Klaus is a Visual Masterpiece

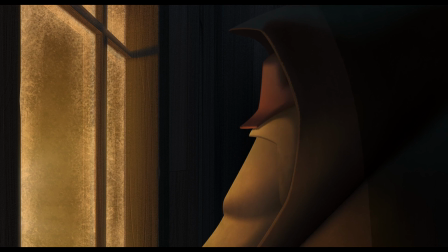2019's Klaus is a Santa Claus origin story featuring a postman, Jasper,
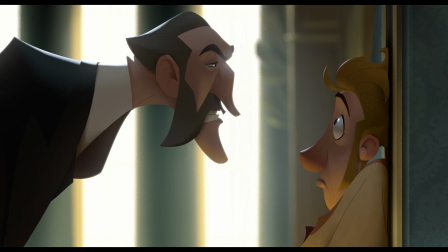who is punished for his poor performance at his father's postal academy by banishment to an island named Smearinsburg,
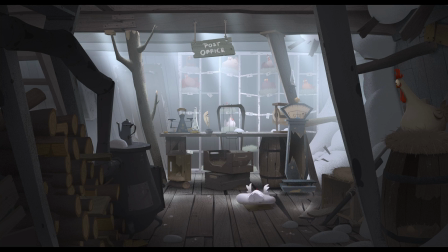where he is being imposed with the task of establishing an operational postal service on the island.
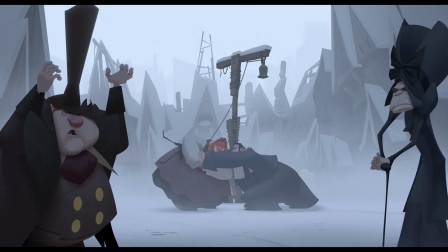However, he is faced with two despicable clans who share a common trait with each other to uphold tradition.
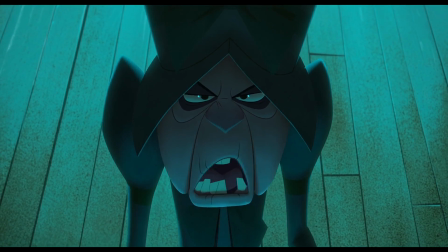This is tradition.
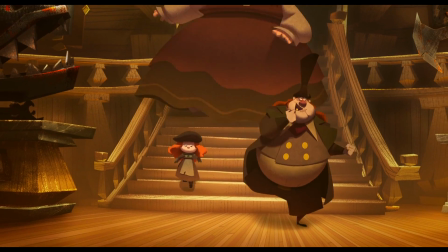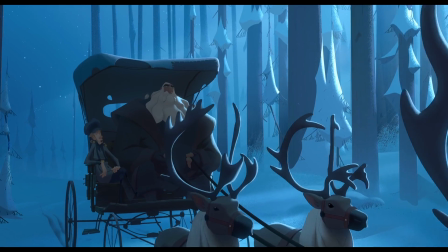Jasper meets a toy maker who is detached from the rest of the people on the island, and they seek to work together and anonymously reward children with gifts all over
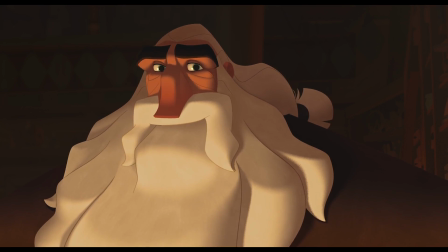Smearinsburg and emerge in the later famous and iconic Santa Claus.
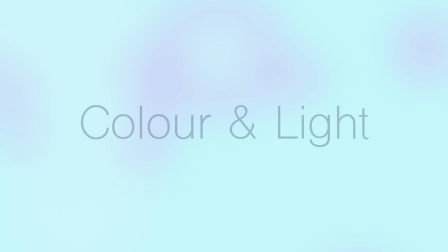Before we explore how Klaus utilises colour and light,
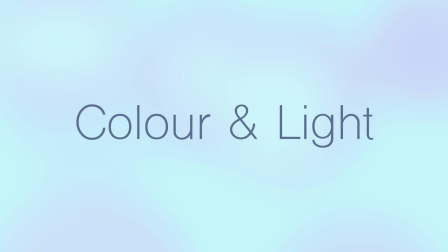we first need to identify the theory behind colour and light itself and how it also affects the narrative
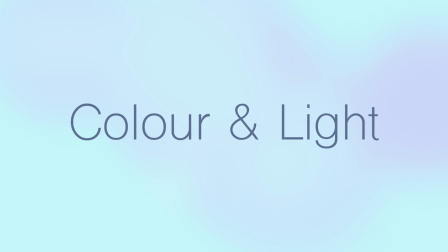and the mood in film and ultimately influencing the way the audience might interpret that style.
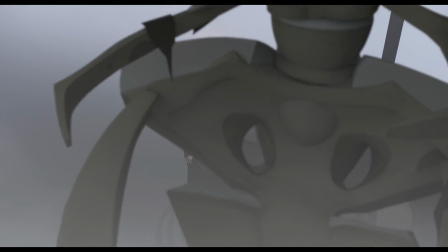Often colour and light may act as a technique of conveying symbolic themes through characters and setting.
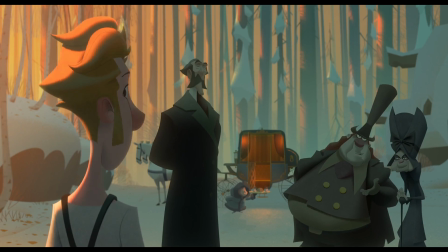Colour can represent personality traits or light may depict emotion or foreshadowing events later on,
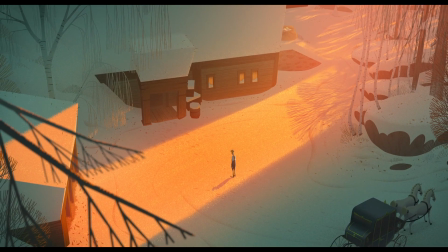both of which will become very notable in Klaus. Colour does not always need to reflect the characters however.
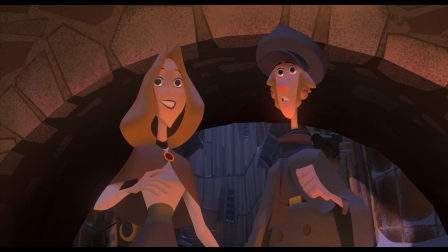Additionally, colour can also reflect the environment around the characters and provide your audience with more background knowledge of the setting.
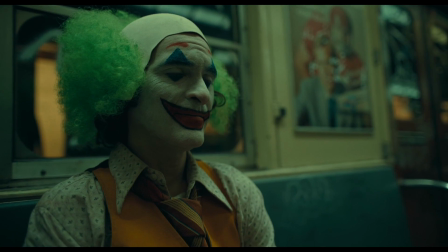Take the film Joker as an example. In the film, there is a scene featuring Arthur journeying home on a tram moments after losing his job.
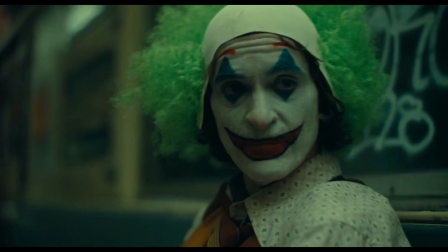The sickly green filtered setting along with the troublesome group of men down the carriage gives us the insight that the
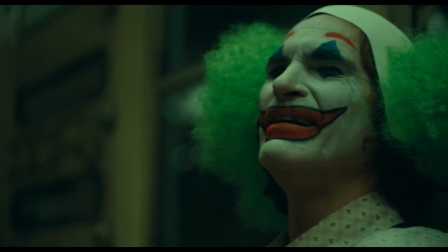society that they live in feels very neglectful and it's very villainous from its off-putting and sickly setting,
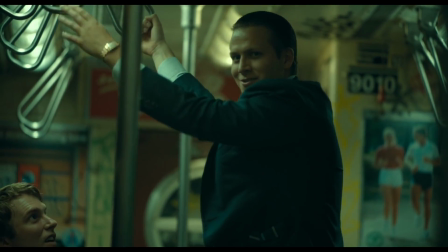reinforced by the group of men who are demonstrated as the antagonists of that scene.
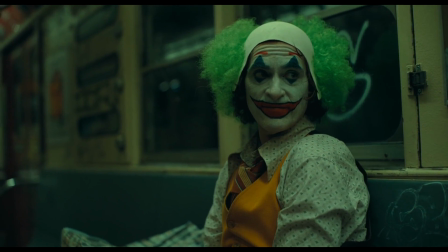The sickly green colour grading additionally makes the audience feel more anxious and uneasy about the group of men and in disgust of the environment itself.
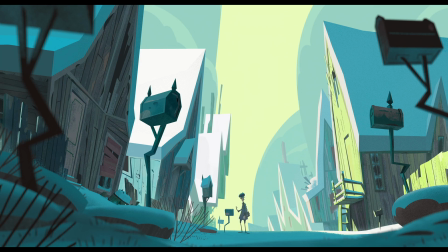Corresponding with Jasper's personality in a scene like this,
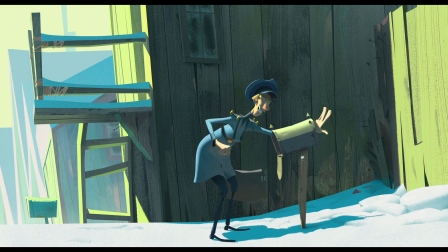where he's struggling to find letters from mailboxes, the environment around him, like the Joker, is also sickly green.
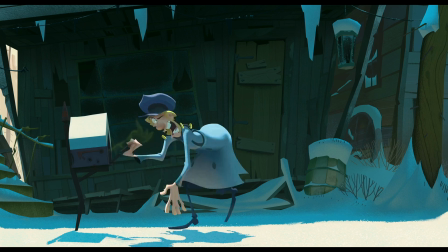The symbolism of the scene is quite crucial to the storyline,
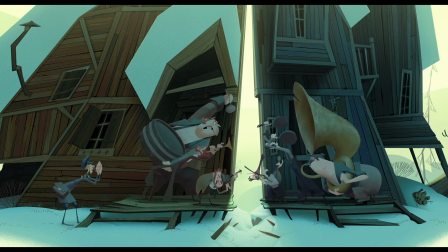as the light and the colour of the setting reflects Jasper's current personality status.
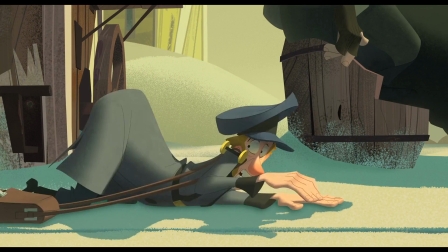His impatience and entitlement influences the environment around him with his consistent complaining and moaning.
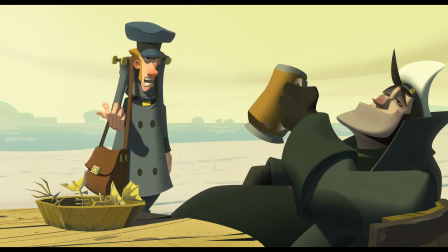Alright, alright. What's going on here? Where are all the letters?
It's daylight, but it feels sickly. There is sunlight, but something is off with the colours, and it doesn't feel like it's a pleasant kind of, like it's midday, but it's not pleasant.
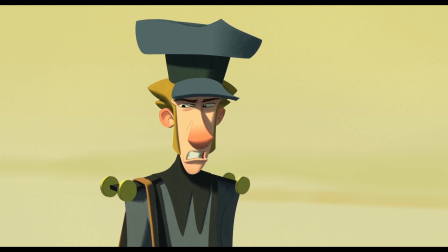No letters?
Jasper's intentions are for the wrong reasons.
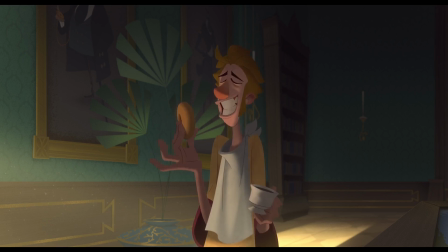He only wants the letters to suffice his own selfishness and separate himself from those less fortunate than him, almost characterizing him as this villain.
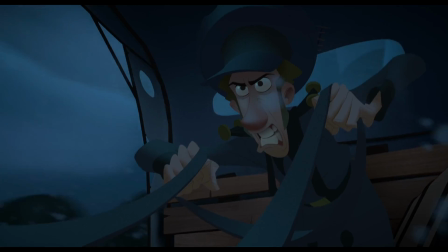His story arc is about his journey from an anti-hero to a hero.
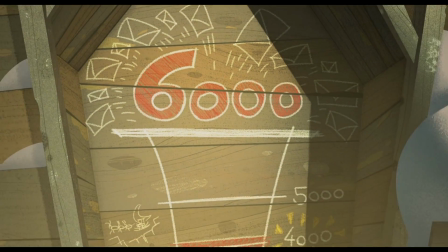And later in Klaus, another scene adopts the style midway through where the two clan leaders join and conspire against Jasper and Klaus.
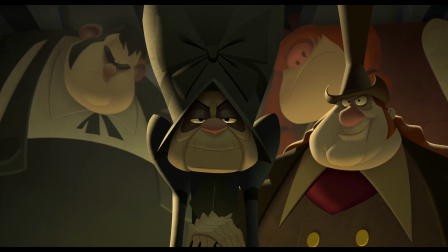Looks like someone might need help mailing letters. Yeah.
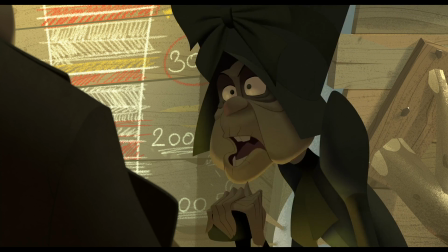Here, the same sickly green colour grade is shown to convey the similar villainous theme, again corresponding with Jasper's initial selfish and anti-hero morals.
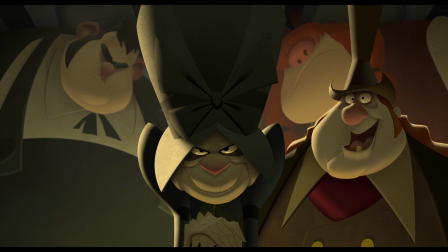The clan leaders also share their mischievous and hostile intentions to overthrow Jasper and Klaus's influence over Smearinsberg.
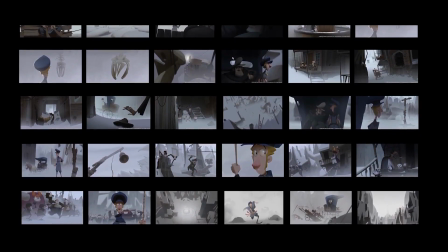Director Sergio Pablo also makes an interesting analysis of the intentional pattern of colour that he was slowly developing throughout Klaus,
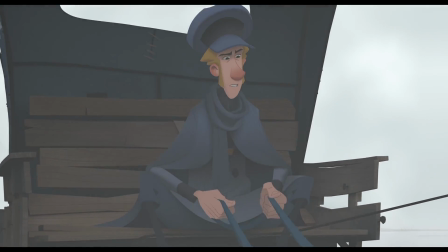there's a gradual progression of colour altered by the behaviour of light with it.
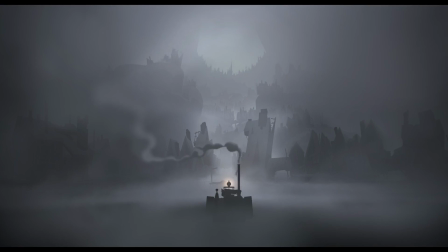For instance, when Jasper arrives in Smearinsburg, we immediately descend into a dull and desaturated grey colour palette to portray
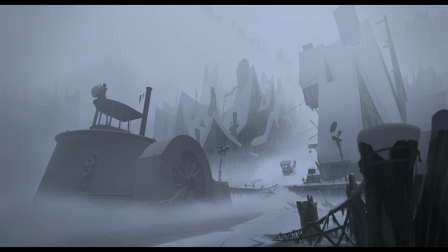the town as an unsettling and forsaken burden that Jasper will need to tackle.
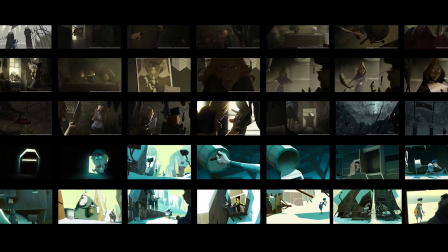But then we had to gradually bring in the light. Every movie has a colour Bible. It helps us to see the progression. A small thumbnail from every sequence or two, just to see how it evolved.